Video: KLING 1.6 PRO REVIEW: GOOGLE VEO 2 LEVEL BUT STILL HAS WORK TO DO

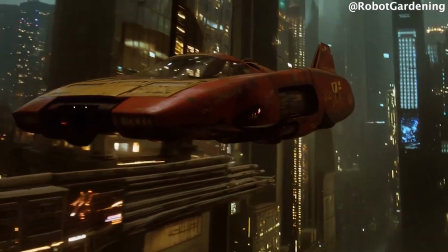Hey guys, so Kling 1.6 Pro just got launched and it's quite impressive.
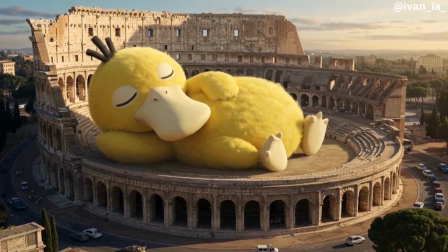So this video is going to be a review of generator samples like I did with the previous Kling 1.5 Pro video months ago.
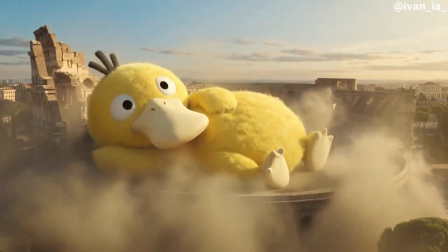We will be getting into the details both good and bad to have a general and holistic feel of the model.
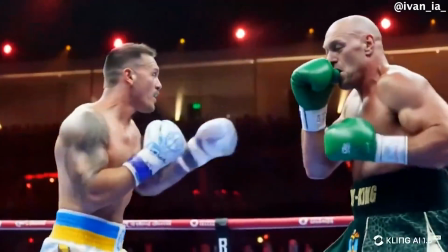Like I said, it's impressive but still lacking in some areas. Alright, let's get right into it. Okay, for the first shot, it looks cool.
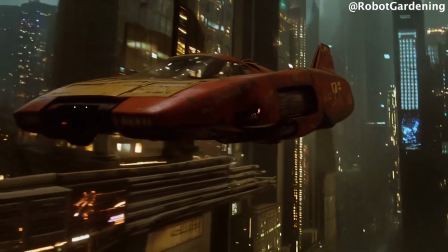The eerie dystopian feeling of the environment, The rust on the car, the worn out nature of the buildings in the background, this shot looks nice.
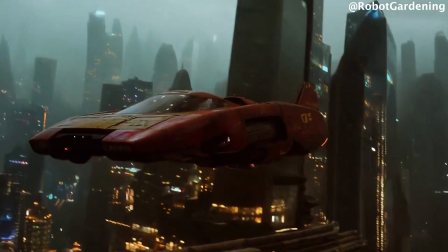It feels like the intro of a cool video game cutscene that still retains environmental elements that make the world feel alive.
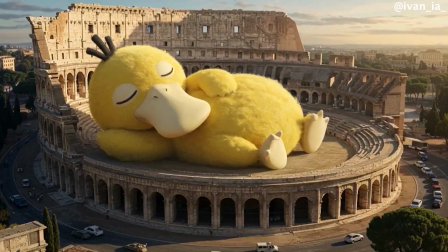It's quite nice. Moving on to the next sample, we have Psyduck from Pokemon, yeah this guy.
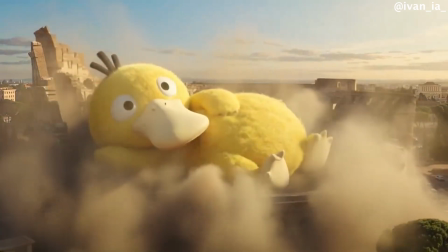Lying on the Colosseum in Rome, man this thing is really breathtaking, see how realistic the fall looks on Psyduck.
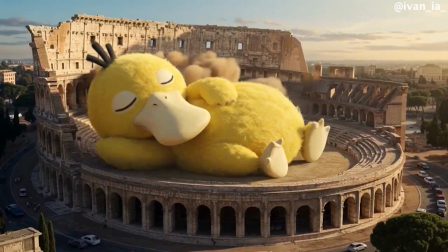The damage of Colosseum would have been better, no rocky debris after damage, the plume of dust definitely looks realistic but feels like sand rather than rock dust.
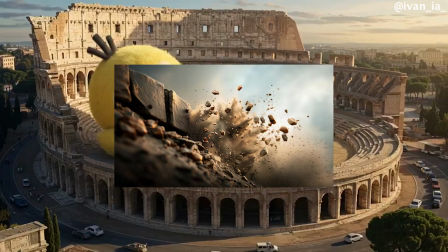So this is what I expected it to look like but it still feels awesome to see AI generate this level of detail.
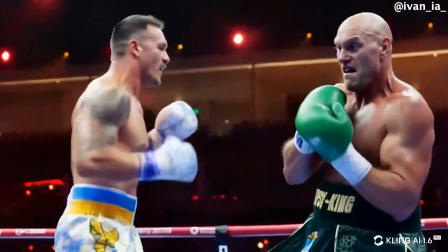Next up is the boxing match between two heavyweights.
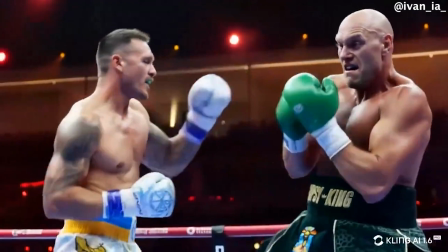I love this scene especially when compared to other video models but right now I don't have any comparisons to show off just how good Kling is.
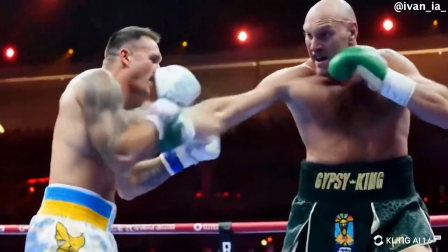But yeah take my word for it or research it for yourself. But this boxing scene is the best one I've seen from any video model at all.
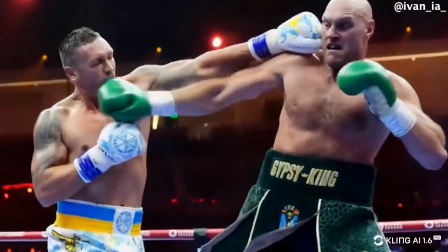The muscle striations from the punches, the impact the punches make with the face, the reaction of each fighter from each punch, like it's very very solid.
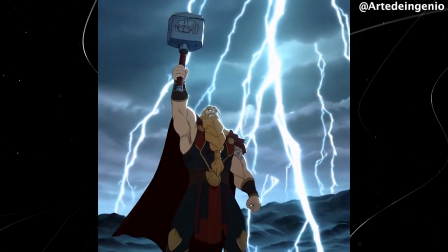Next up is this Thor God of Thunder scene. This scene is good. I love how lightning strikes in the scene look realistic.
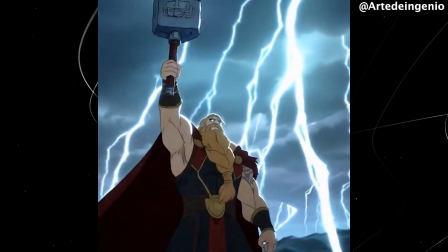Love the way the lightning flashes reflect of the character's face, adding the layer of presence. The arm swing, the bird swing and cave flow were also quite good.
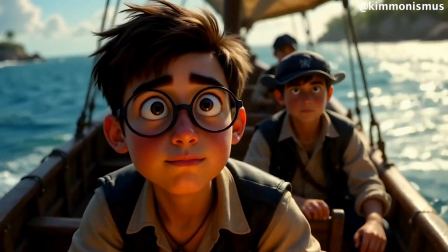I love this shot so much. Next up is this scene that made the thumbnail of this video. As you can see this scene is so well generated, it looks like something Pixar would make. Although there are some issues here and there but it's still very well made, from the realistic scenes in the background to the well lit eyes of the character.
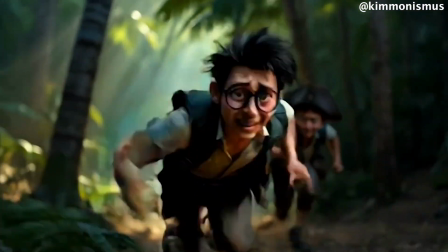The character's hair looks so sick, the reddish tint on the skin of the character gives it life, the emotion in the character's face just sells everything.
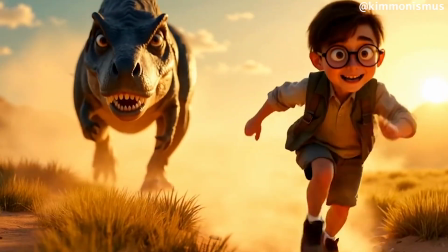If I didn't know this scene was air generated I wouldn't believe it if someone told me. The realistic hair dangling while the character runs, chef's kiss to be honest.
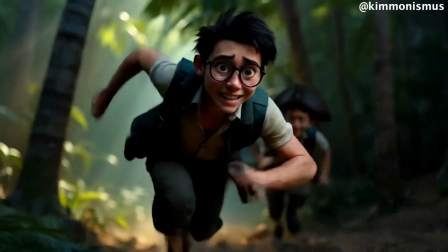Some issues like the disappearing hands while the character is running, those can be dealt with in a future version of Kling.
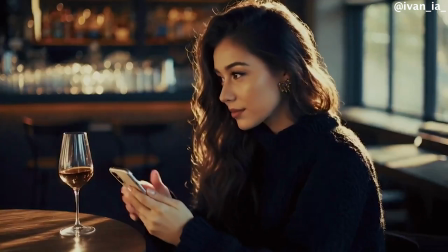But right now in 2024, this is awesome. Next up is this lady sipping a glass of wine and minding her business.
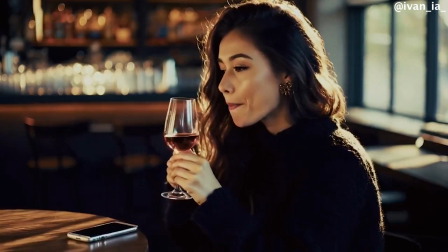This scene is sublime. From the way she anticipates drinking the wine to her smile just before drinking, it's awesome.
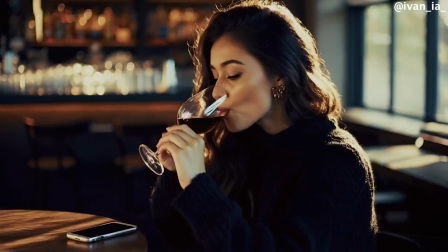Also feels really ladylike. Also, the physics of the wine is accurate. The changing reflections on the wine glass is also accurate.
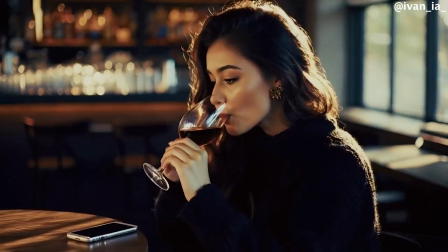The only issue I see here is that the wine changed color from bloody red to a light pinkish red.
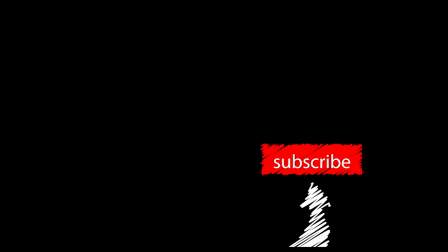Aside that, this scene is quite cool. Please if you're enjoying this review, consider liking and subscribing for more like this. And before it skips my mind, the account sources to this content are in the top right corner. Check them out on X, they all do wonderful AI generations and I still have some cool ones to show you towards the end so don't click out yet.
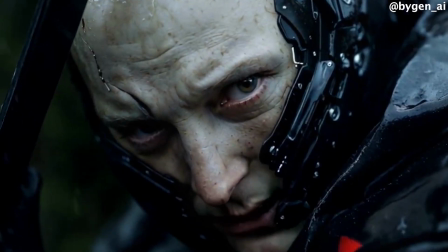Next up is this scene between two futuristic Warriors. I love the detail.
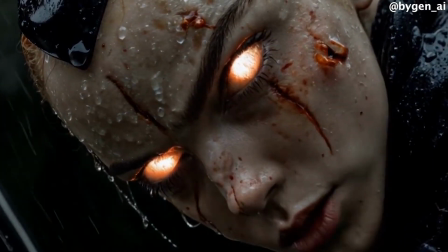It feels lifelike but like its predecessor Kling 1.5 Pro. Kling 1.6 Pro still struggles with raindrops.
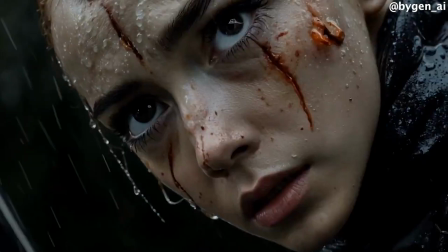The raindrops never fall from the skin of the character. It just gets stuck on the skin like a glue. Aside that, this shirt is well made.
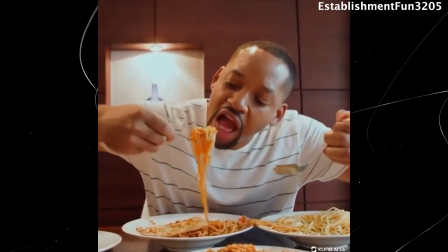Next up, we have Will Smith eating a spaghetti. Nothing to fuss about this one. Looks awesome.
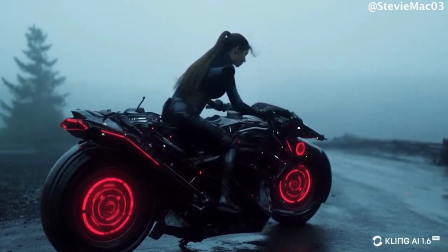Next up, we have this lady riding her bike. It's awesome. Her hair moving in the wind is so cool.
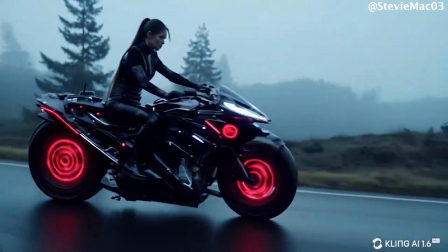What I don't really understand is how she's still on the road with this amount of swerving she's doing she should have had a crash just shows you
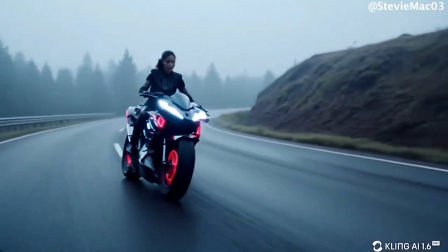that AIC lacks a basic understanding of the world secondly if you look at the beginning of this shot her left leg didn't swing over the bike
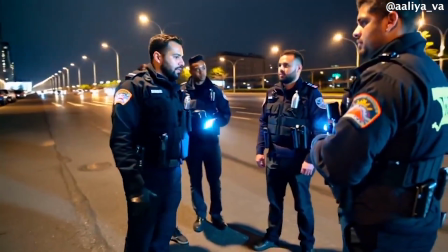it fades through the bike but still a good scene overall though next up is the solid interaction between these policemen this stuff looks like it was shot from a movie
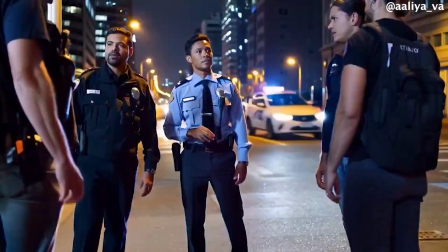their uniforms the busy streets behind them the tension from their faces the glances they make at each other while interacting everything is top
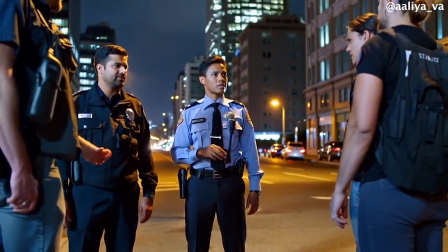notch with this shot. I love it.